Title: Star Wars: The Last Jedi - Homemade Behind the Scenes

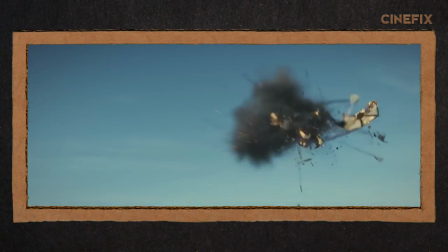502s
So there's a new planet in The Last Jedi, and it's called Krayt. It's a planet with a dusting of salt over a red, ruby-ish base, if I remember correctly.
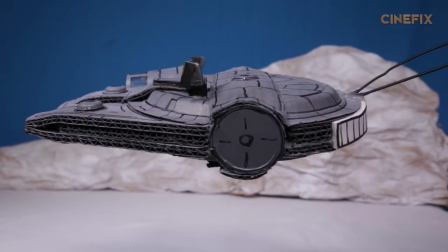511s
So we laid out a white sheet for the ground and made mountains out of brown paper. I got my Millennium Falcon on a stick, kind of looks like a Jiffy Pop,
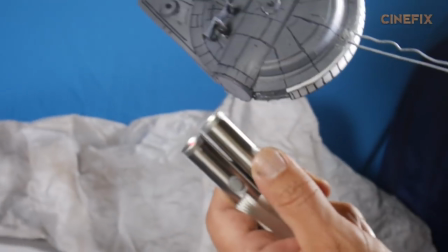518s
and I got my two red lasers taped together so I can have these guns shooting lasers.
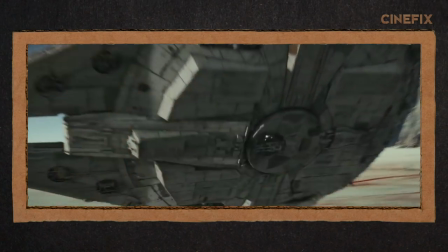529s
The Millennium Falcon destroys a TIE fighter.
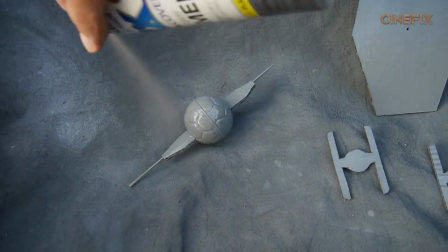531s
I made this TIE fighter out of a little soccer ball and some cardboard, some spray paint, and then we took it outside and actually shot some flames at it.
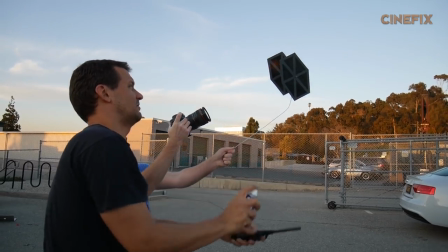542s
That was the shot right there, yeah. Kids, please don't play with fire. In this shot, a TIE fighter is being blown out of the sky.
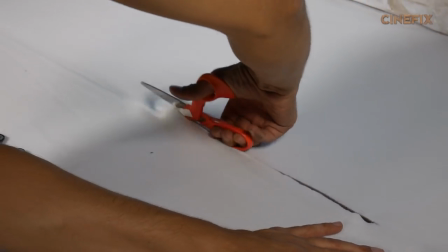549s
We created the big red dust cloud by cutting a hole in the white fabric, stuffing some tablecloths in between two tables,
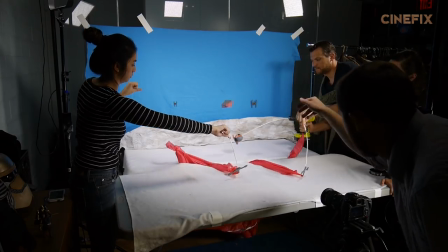558s
and then pulling it out with strength.
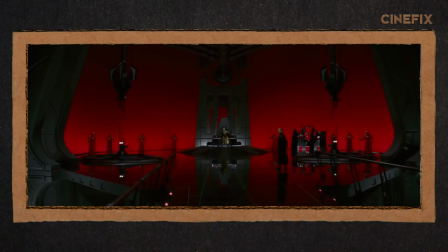564s
There's one shot where you see Snoke sitting down in his imperial throne room.
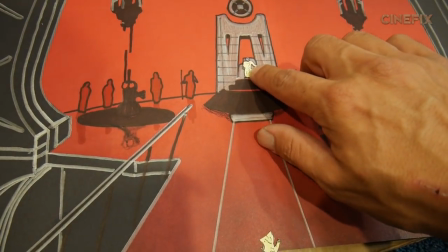567s
I decided to draw that out two-dimensionally, but one guy turns his head over to Snoke, so I cut the head off of a G.I.
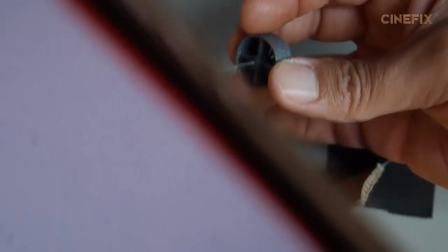573s
Joe and stuck it through a hole in the cardboard. On the other side, I was able to move his head around.
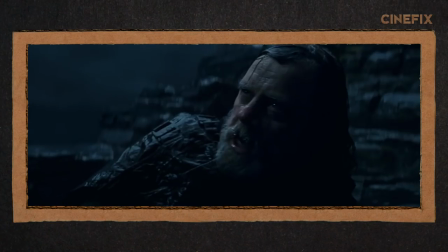579s
So the last two shots feature Luke and Ray outside in the rain.
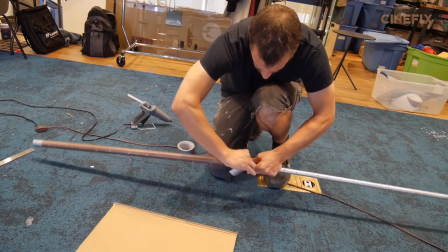583s
To make it rain, I connected two PVC pipes together, I drilled a bunch of holes in them, and then ran water through.
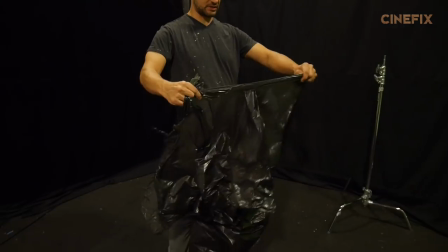589s Oh! It's raining! Oh my god!
So for Luke's shot, to create the look of wet rocks all around him, we used black plastic bags.
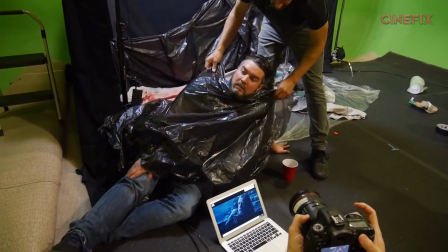597s
I put some plastic bags on Mike Truly as well to make it look like he had wet clothing on.
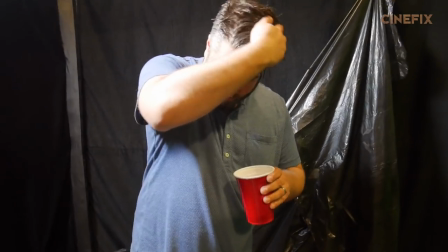602s
To complete the look, we had to wet down Truly's hair. He only had a little bit to wet down, so it wasn't that bad.
The way you think!
Francesca wasn't so lucky. Did you do this to Truly? Nope, we didn't. Yes, we did. Totally did. Now the main part of Ray's shot is the fact that she has a lightsaber which is illuminating her face. We couldn't use our original design for the outdoor lightsaber because that one didn't light up.
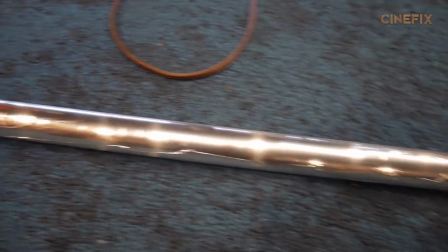627s
So I took the tube out of that one, created a new tube with some foil tape backing, I wrapped the whole thing with blue cellophane.
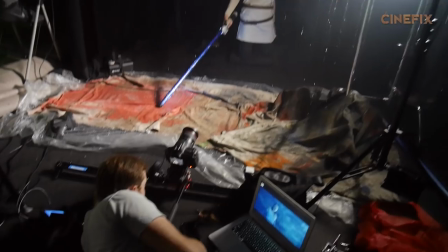634s
I then put two flashlights in either end and illuminated them, which reflected off of the silver tape and really made it look like it was glowing.
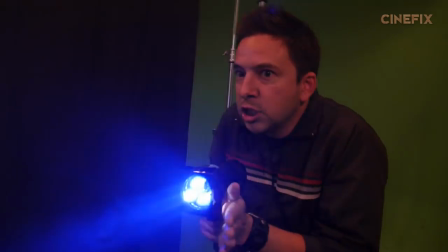641s
To add even more light to her face, we had Dustin offscreen with a blue flashlight following the blade as it went up.
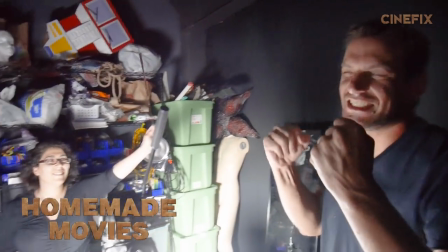651s It's over! Yeah!
Hey guys, thanks so much for watching. This is actually the last episode of Homemade Movies, at least for a while for the time being. But just wanted to personally thank you, Every single one of you for sticking around for as long as you have.
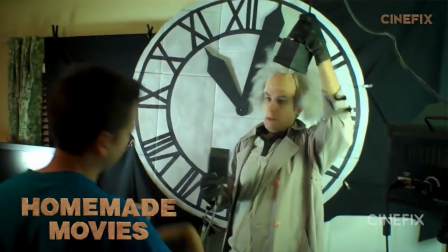665s
I actually started this show five years ago Started making out of the house had so many awesome people contribute over the years
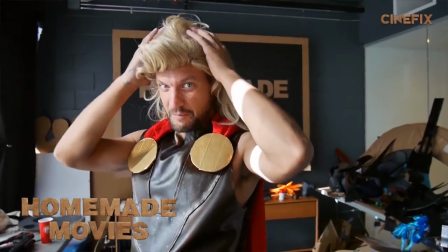671s
Worked hand in hand with Ben with Bianca's help and then with Mark and then we've got John and you fans are the best Love all the pictures you guys sent us and everything. Well if I can echo that Thank you to the audience Thank you to you for starting this and bringing me on in the first place and homemade movies as long as it's in your heart We'll never die.
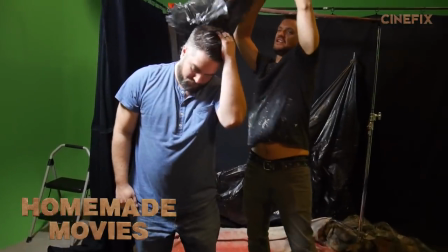687s Your haircut's done. This is gonna be the next big costume at Comic-Con
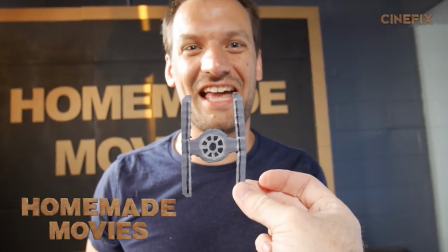695s Nice tie. Thanks, man.
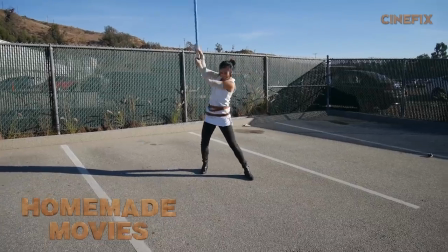701s We got Kylo Ren. Oh, no!
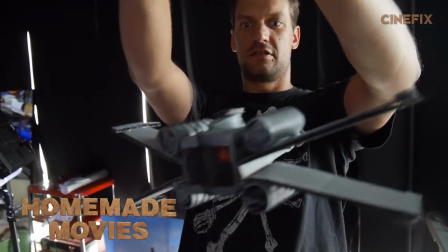708s Man, I hope my current wing doesn't find out about this.
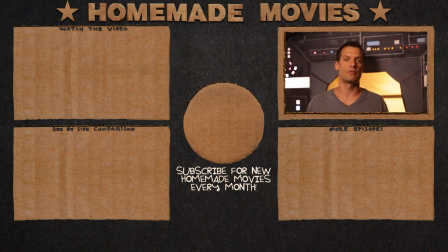714s
So that was our behind the scenes. Thank you so much for watching, and thank you so much for over the years watching homemade movies and turning it into the show that it's become. It was an absolute pleasure for me to be working on it. and keep watching Cinefix. This isn't goodbye, it's just smell you later.